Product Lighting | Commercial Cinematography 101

Hey, it's V from the A-Team, and today we're talking about product commercials. Specifically, how do you light them? Let's go.
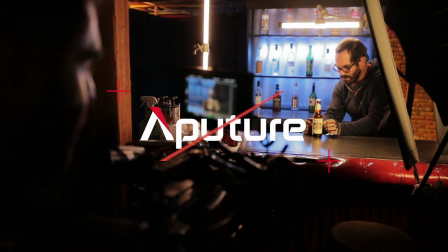Hi, welcome to 4-Minute Film School. My name is Valentina V, and I'm here with Brent Barbano, who is a cinematographer and co-founder of ShareGrid.
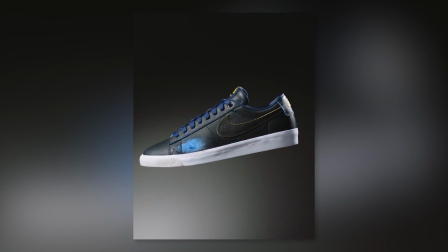0:21 And he's fresh off shooting some Nike product video, so we thought, what better lesson than product video? Yeah. Now, Brent, what is like the one thing you would say is most important in a product video? There's a lot, but the number one rule that you always start with is you gotta make the product look good. Make it the best you can possibly do.
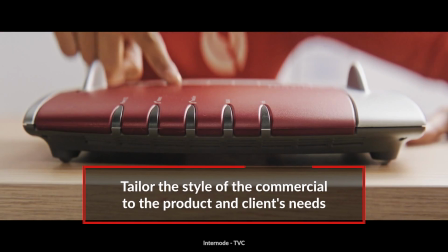0:39 Every product is different and every campaign is different, so you really gotta follow what your client wants and the agreement that you have for the campaign. So today we are having our client be beer companies and we are shooting beer bottles.
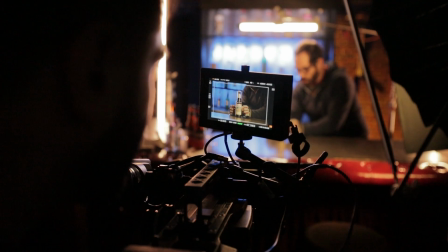0:52 Let's take a look. So here's our first setup. Makes sense, it's a bar, it's a beer brand, and we have this beautiful bottle.
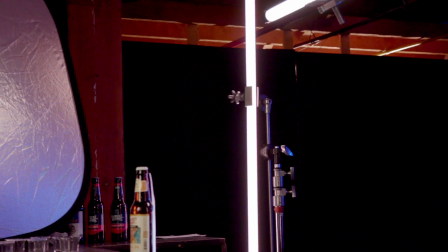1:00 So what is your first consideration when thinking about how you light this bottle? First thing I look at is color, of course.
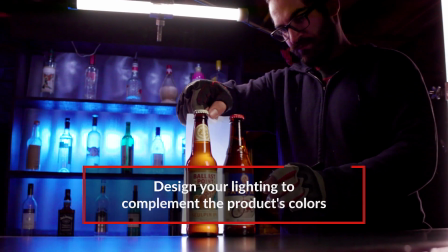1:07 And this beer bottle in particular has a lot of yellows and tans, and of course the bottle itself, the glass, is amber. So to complement that, we lit the background with a blue light.
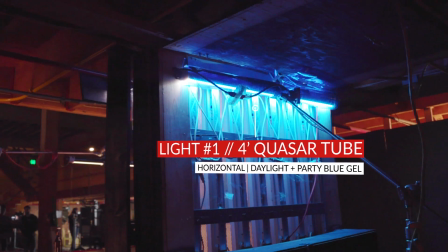1:17 We had a Quasar 4-foot in the back of the bar with party gel blue and just kind of illuminated the background to really make the product pop. And also the product has blue on the label. Yes. So it complemented that nicely.
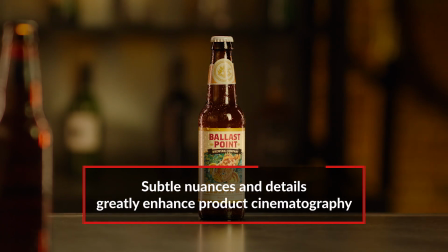1:30 And the label has a little bit of green, so we actually strategically placed some green bottles in the background to kind of complement and bring out that green in the label.
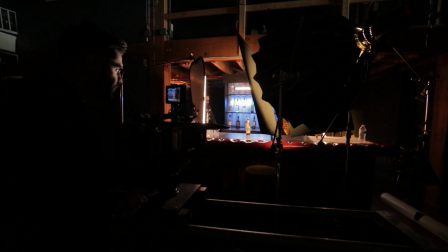1:37 So how do you light the bottle itself? There's a lot of lights that went into lighting just this one bottle, but we'll start with the key.
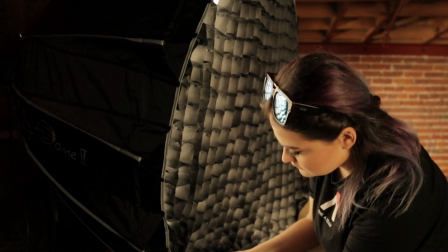1:43 We first keyed it with a 300D with a light dome and a control grid on it, just off to the camera right side of it, just to give it a little bit of shape.
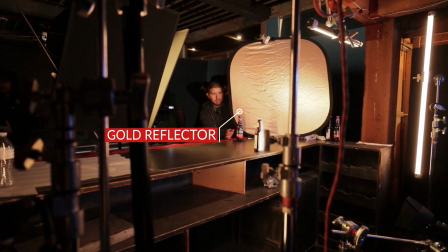1:52 And then we brought in a little bit of fill with a gold side flex fill.
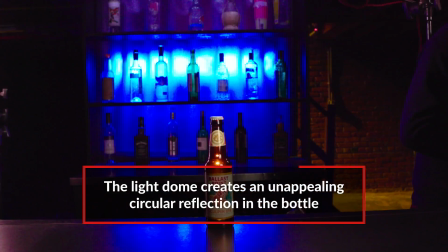1:55 Once we lit it with the light dome, we noticed that the reflection on the bottle, which obviously is a very long shape, kind of created a circular reflection.
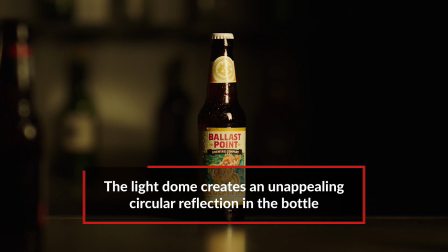2:02 And we really wanted to get those long, clean, crisp, symmetrical reflections on the bottle.
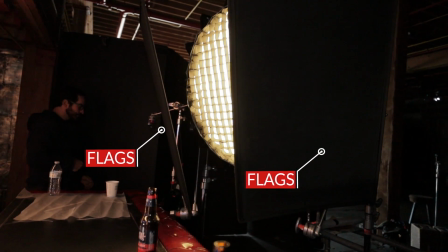2:06 We brought in 2 flags on either side and trimmed the circular shape of the key light to give it that rectangular reflection that we were looking for. Another way to get long reflections is to use long lights. Yes. So that's also what you did.
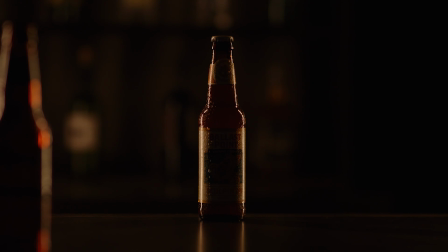2:19 So to backlight and give a nice rim on the bottle, we used 3 Quasars.
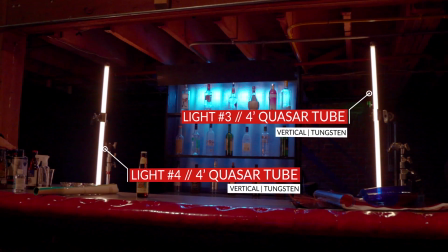2:23 We had 2 4-foot on either side and then gave it a nice little rim around either side, both perfectly even.
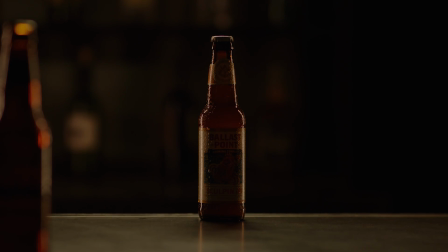2:28 And then at the top, we noticed that the cap of the bottle was kind of missing something. So we brought in another 2-foot just to give that top cap a little kiss of light.
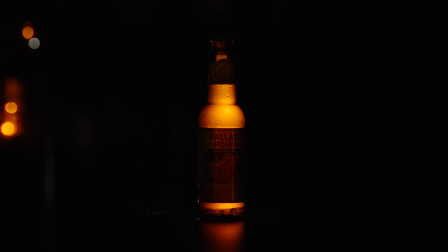2:36 So the bottle itself looked like it had a light within it, like it was radiating light. Yeah. How did you accomplish that?
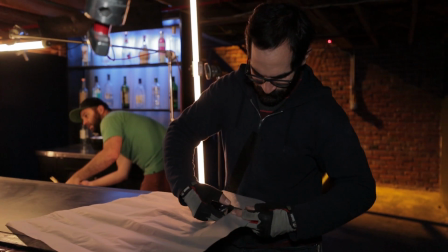2:41 This is actually one of my favorite little secrets with product lighting with bottles. We actually cut out the shape of the bottle in 250 diffusion, taped it on the back,
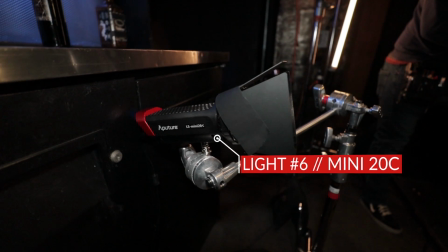2:48 and then we lit it from behind in tungsten mode with the Mini 20 light, and that kind of illuminated it and gave it a nice little soft, even glow. That's such a good trick. Yeah. And altogether, it creates this beautiful look of the bottle itself.
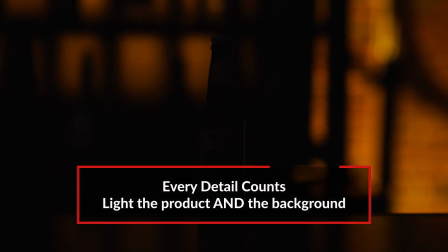3:01 Makes you thirsty. I noticed you added one more light. We noticed there was a staircase in the back that kind of really didn't have anything going for it with a really beautiful brick pattern.
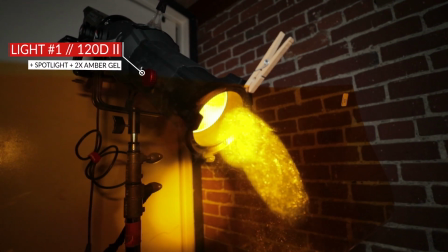3:08 So we took an Aputure 120D2 with a Lico modifier. We had an amber gel because the brick pattern, it was too red.
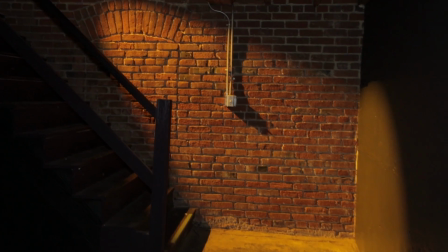3:15 So we kind of made it more yellow, which kind of fit our overall color palette. Amazing. It looks really great. Let's take a look at how you built this.
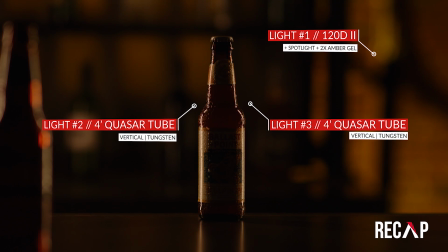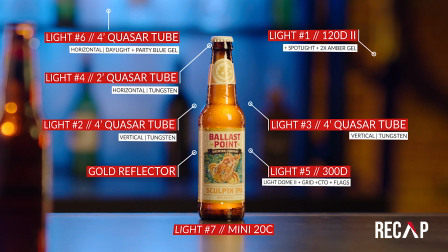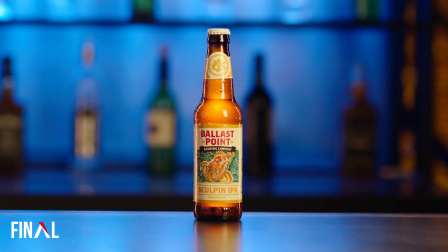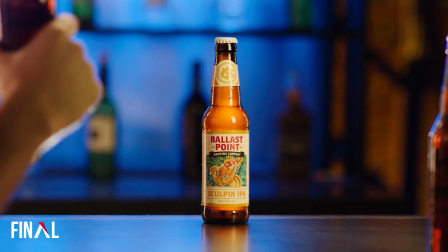Here's our second setup. It looks a little bit different.